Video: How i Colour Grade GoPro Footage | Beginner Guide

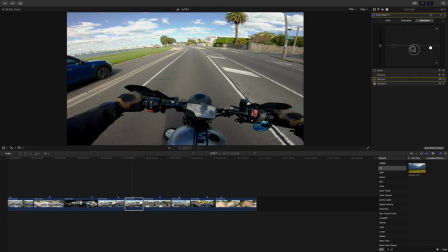I mean, you can go further and do whatever you want, but that's before and that's after.
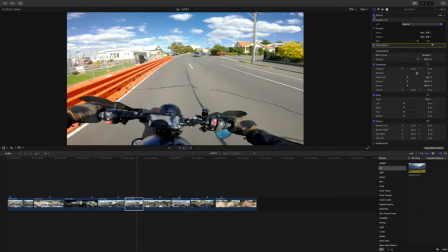So it just crunches the colors in a little bit, dials everything in a little bit more, a little bit of warmth.
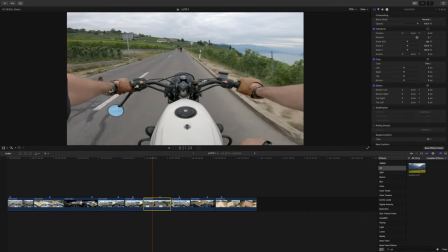But it's neutral. This is when I was cruising in Switzerland on this BMW. Man, that was one of the best rides in my life.
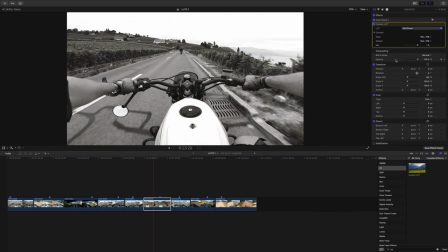Old school. Boom. It's black and white.
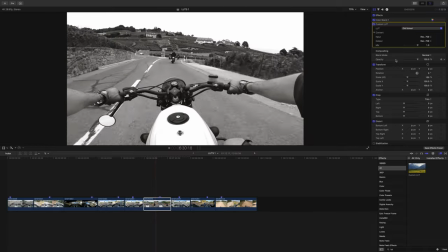There's a smidge of red through it, like just the slightest amount, just to give it that sort of vintage sort of vibe.
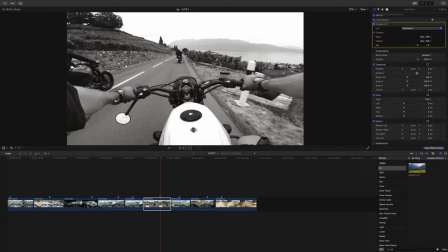But yeah, there's a black and white light in there for you as well. I set my shutter speed for this at 25 frames a second.
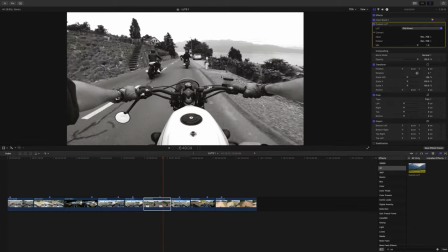Usually I shoot at 30 frames a second, but making it 25 gives you that sort of flickery look, which adds to the whole old school vibe.
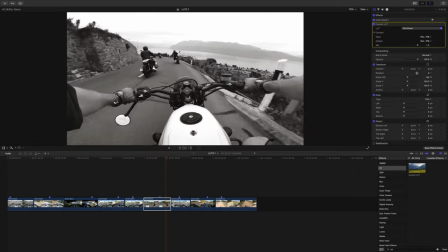I think. Look at that. Boom. Lake Geneva. Ooh, yeah.
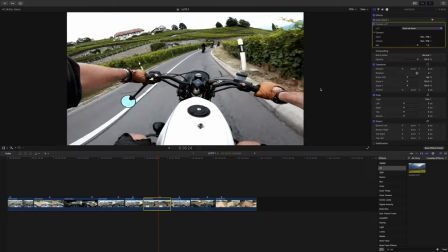There we go. That's cool me down. See how it crunches it up a little bit more? Very, very crunchy and cools the tones down.
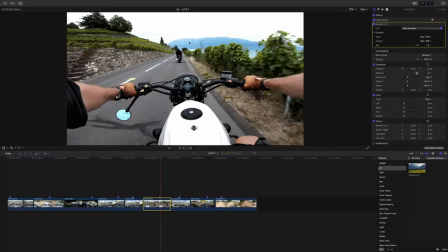You can see a bit of blue in the road and then blue over there in the mountains. Ho-ho.
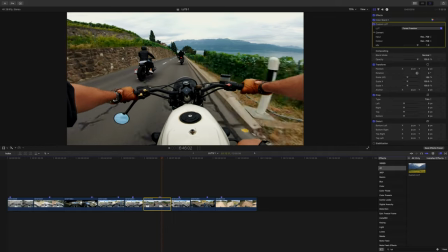Forest Freedom greens it right up. Isn't that insane? Isn't it cool? So just bring that back a little bit.
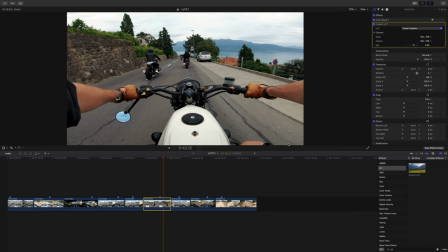Yeah, so they're like the LUTs work for, you know, everything. I've got you.
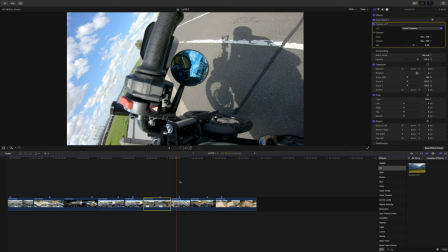I've got you back. Now this is one of my favorites. This is the one I use pretty much for all of my riding footage. I love it so much. This one is called Sport Classic.
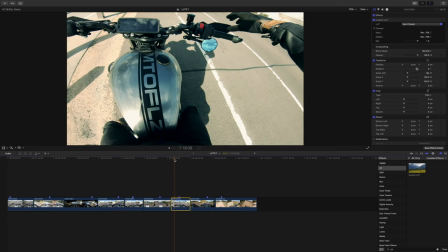And you will have recognized this sort of vibe that I use all the time.
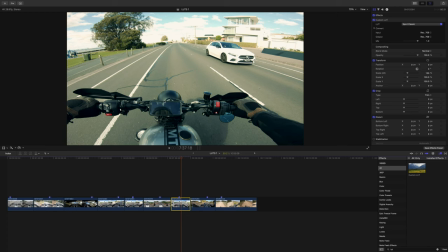It's one of my favorites. I love the colors. I love the green and the orange, like the teal and the orange. I just think it makes for a cool vibe.
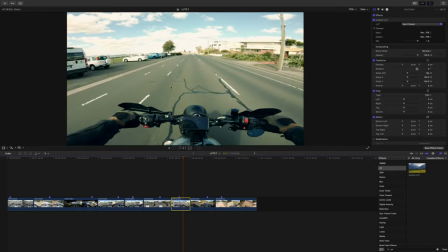I don't know. I just sort of feel drawn to this all the time. And the same sort of thing.
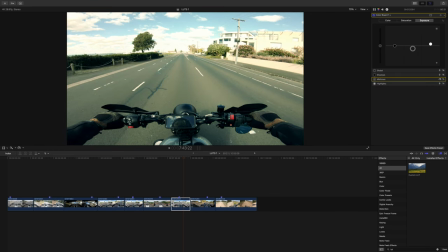You can just bring those a little bit down, put the highlights up a little bit, play around with it, get a little vibe going.
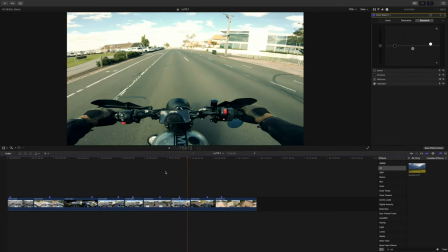That's Sport Classic. I love it. I love it so much. And I think it'll even look really good on this one here.
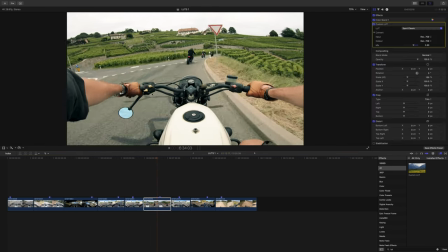That gives an old school look. More older school than the black and white.
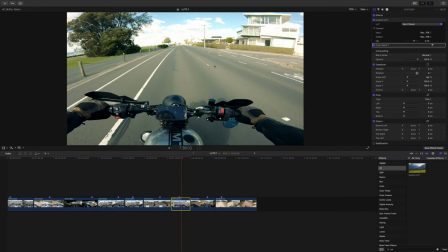But some of you guys have been asking me for this one. And so here it is. And this goes nicely over everything. It's actually what I use in the office as well. I use this for literally everything. I love it. I love it. And now it's yours to have forever and ever.
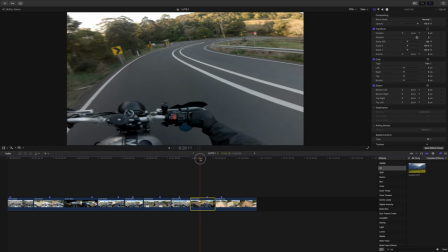This is also another favorite. I love oranges. I love riding in sunset, as you guys know.
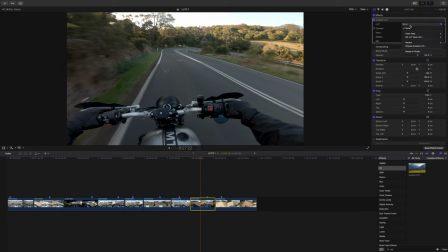So if you own a Lightroom preset pack of mine, you know that it has Sunset Blip. Well, this one is called Sunset Rip. Douche. Same sort of vibe.
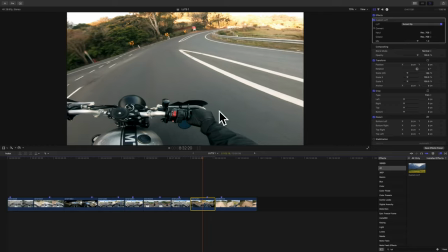Real, like in the highlights, you're going to have all that orange in there. And in the darker spots, in the darker tones, you're going to have that nice bluish sort of feel through there.
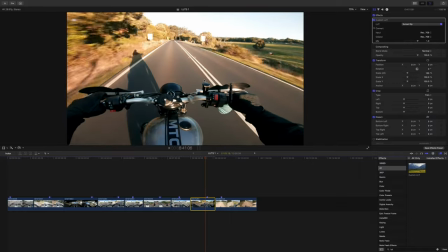Look at that. Oh, yeah. It's the best. If you're doing a sunset ride, this is the one to chuck on. And so I literally eyeball most of my footage, hey?
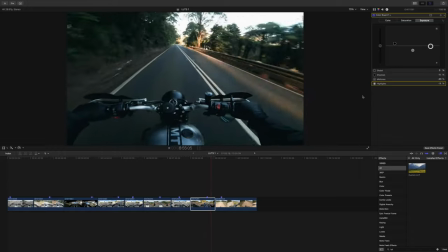Like I don't go crazy when I'm editing. I just sort of create a feel, make sure it looks pretty good.
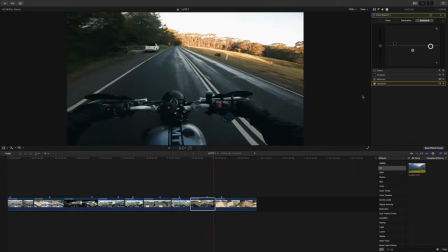And I edit each individual clip. And then when I'm happy with a grade, if it's the same consistent lighting over like a section of clips of footage, I'll just copy and paste from one to the other until I'm happy. And I'll keep on continually tweaking as I move along. You can use adjustment layers.
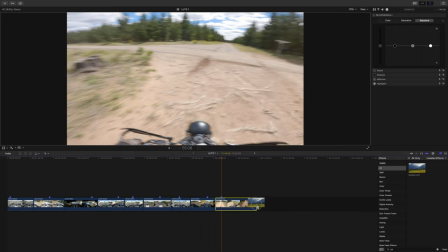I just don't do that. The free preset, this is the faded preset or LUT. See, preset LUT. Feels fade, boosh. There we go. So it gives like that nice, like cinematic sort of faded look.
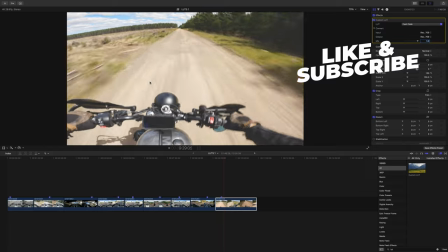You can put some like maybe some text overlay on that and it'll look all nice and, you know, just flat and smooth.
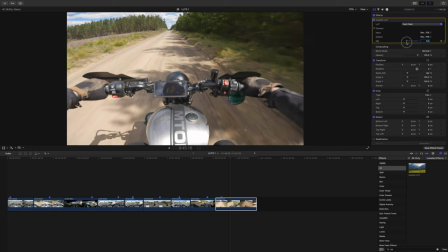I like it. Yeah, so you can see there. So that's before and then you drag it in slowly and you can see that whole faded out here.
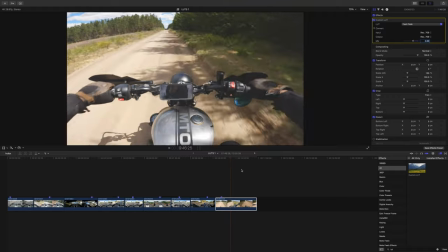And there we go. And it's good.
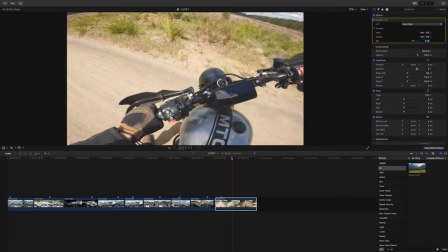This is actually good for when you're shooting in shadows, like high sunlight with shadows and it's all super contrasted and everything.
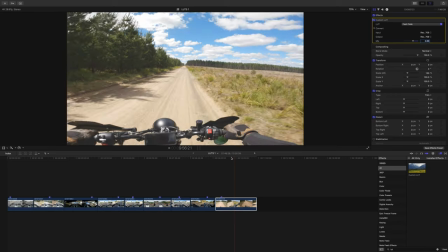It sort of evens everything out nicely. These are my LUTs.
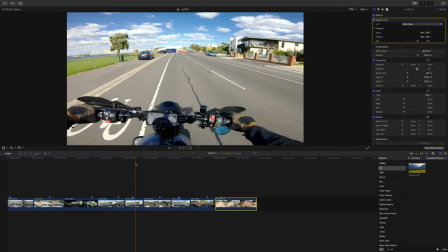I tried to make them as simple as possible so that all you have to do is literally just put a LUT on and maybe just tweak the exposures a little bit, white balance, and then away you go. That's literally how I grade my footage. Some people like to sit there and grade each individual clip from the start, from the get-go, without using any LUTs. And for that, I tip my hat to you. But for me, it just takes too much time. I'd rather just chuck a LUT on an experiment and get creative.
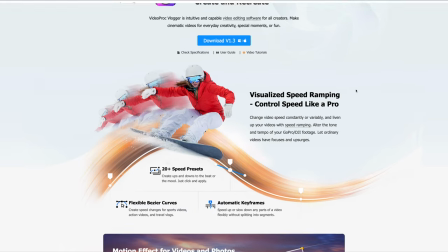Get creative. It's a visual experience. But now I understand that some of you don't want to fork out $500 for Final Cut Pro, or you don't want to pay a subscription-based service like Premiere Pro.